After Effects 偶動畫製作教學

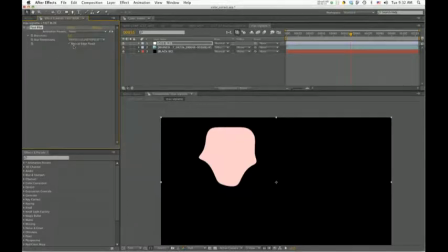1480s
Make sure to toggle the Repeat Edge Pixels on. And I'm going to set the blurriness to 200. it. So if I do a RAM preview, you'll kind of see what's happening here.
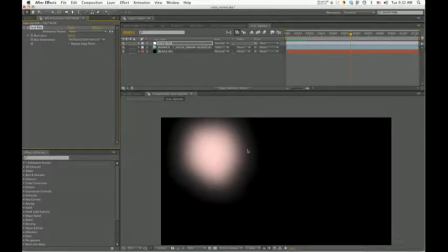1496s
I've created a tracking vignette that will automatically move with the character's positions because it's created out of the character layers.
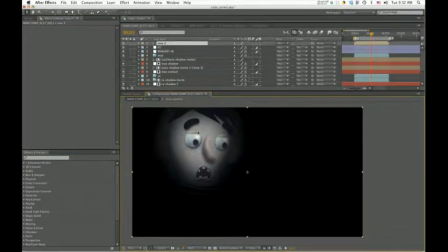1511s
So if we come back into the main comp, you can see what's happening here. I'm going to make a new adjustment layer and drag it underneath the max vignette precomp
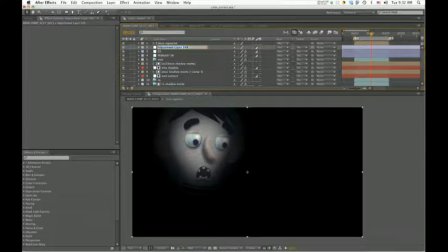1526s
and I'm going to call this adjustment layer max spot correction or something along those lines. Set the track matte to alpha inverted and
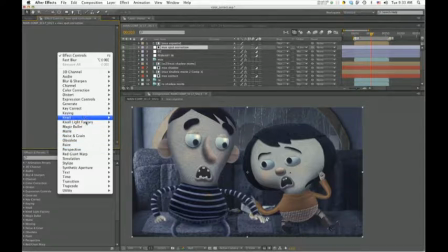1541s
I'm going to add yet another instance of magic bullet colorista.
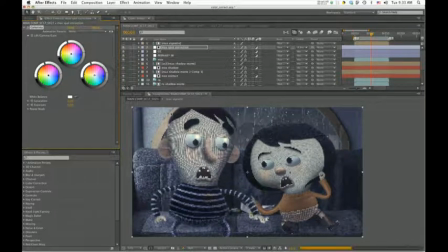1547s
And this time I'm going to just pull the highlights up to brighten up the face a little bit and perhaps I'll just boost the saturation a little bit too so I'll add about 18.
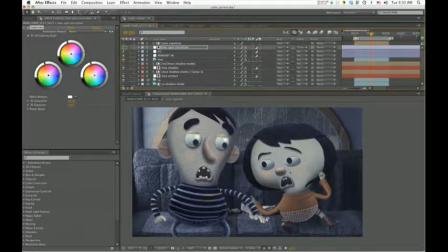1564s
So you can see I've really kind of popped that face out nicely and it tracks automatically.
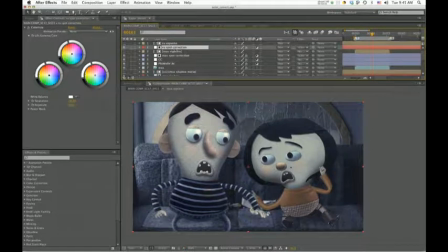1573s
So I just went ahead and did the same type of spot correction for the Roo character. Next I'm going to add another adjustment I'm going to call this Telecine and
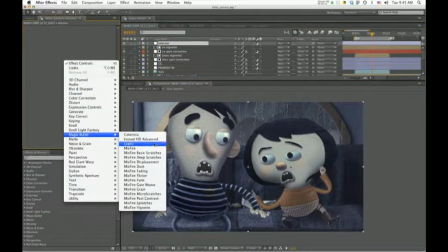1587s
I'm going to add an instance of Magic Bullet Looks and
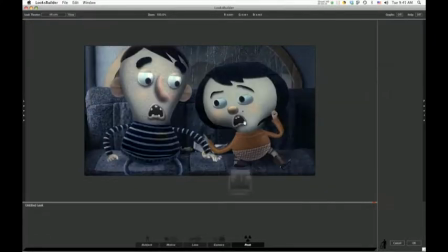1597s
drop a Telecine Net effect into the Looks Builder. Now this is a little strong, a little extreme, but I'm going to dial this down with opacity. And you'll notice what this does is sort of darkens and blooms the shadow areas and glows the highlights a bit.
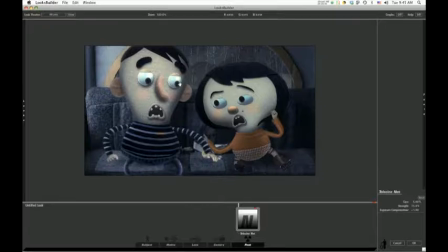1616s
And this looks nice and it also kind of makes the scene feel moist, which works with the rainy environment. So I'm going to hit OK.
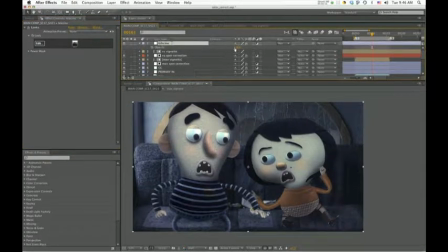1628s
And I'm going to dial down the opacity to about 50%. Now everything's looking pretty good. The one thing that I'm not really happy with is the whites in the eyes look like they're clipping.
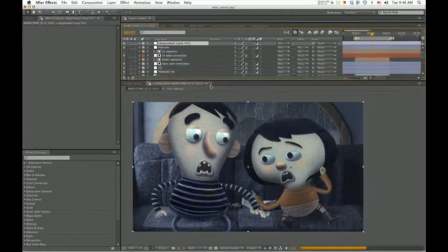1646s
So I'm going to add another adjustment layer, call this diffusion,
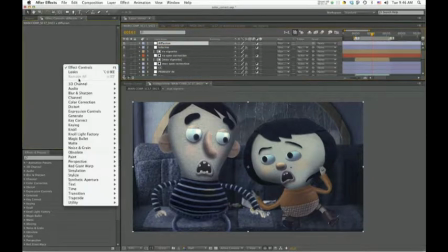1652s
open up looks again,
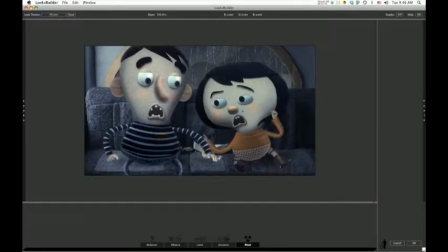1656s
and I'm going to drop some diffusion into the scene. And this will just sort of create a softer transition in the clipped white areas.
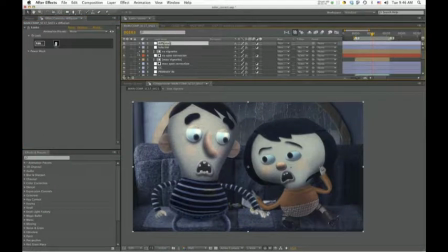I'm going to add another adjustment layer, call this primary out,
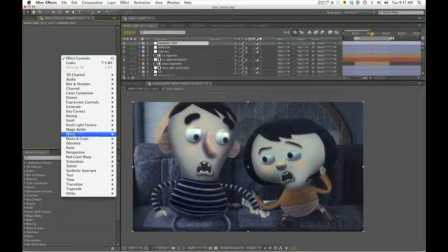1688s
add a final instance of magic bullet colorista,
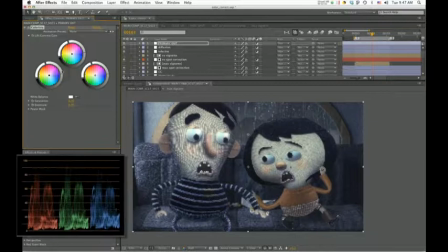1693s
and I'm just going to pull up the shadows a little bit because they're kind of too crushed right now, and I'm going to to drop the highlights just a bit because they're kind of clipping.
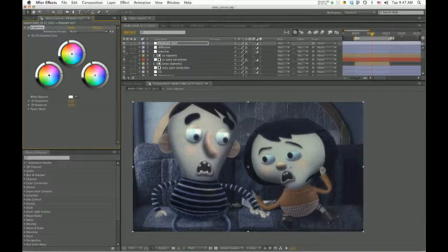1709s
So that's the last sort of adjustment of color correction. And finally, I'm going to add another adjustment layer called this Corner Burn.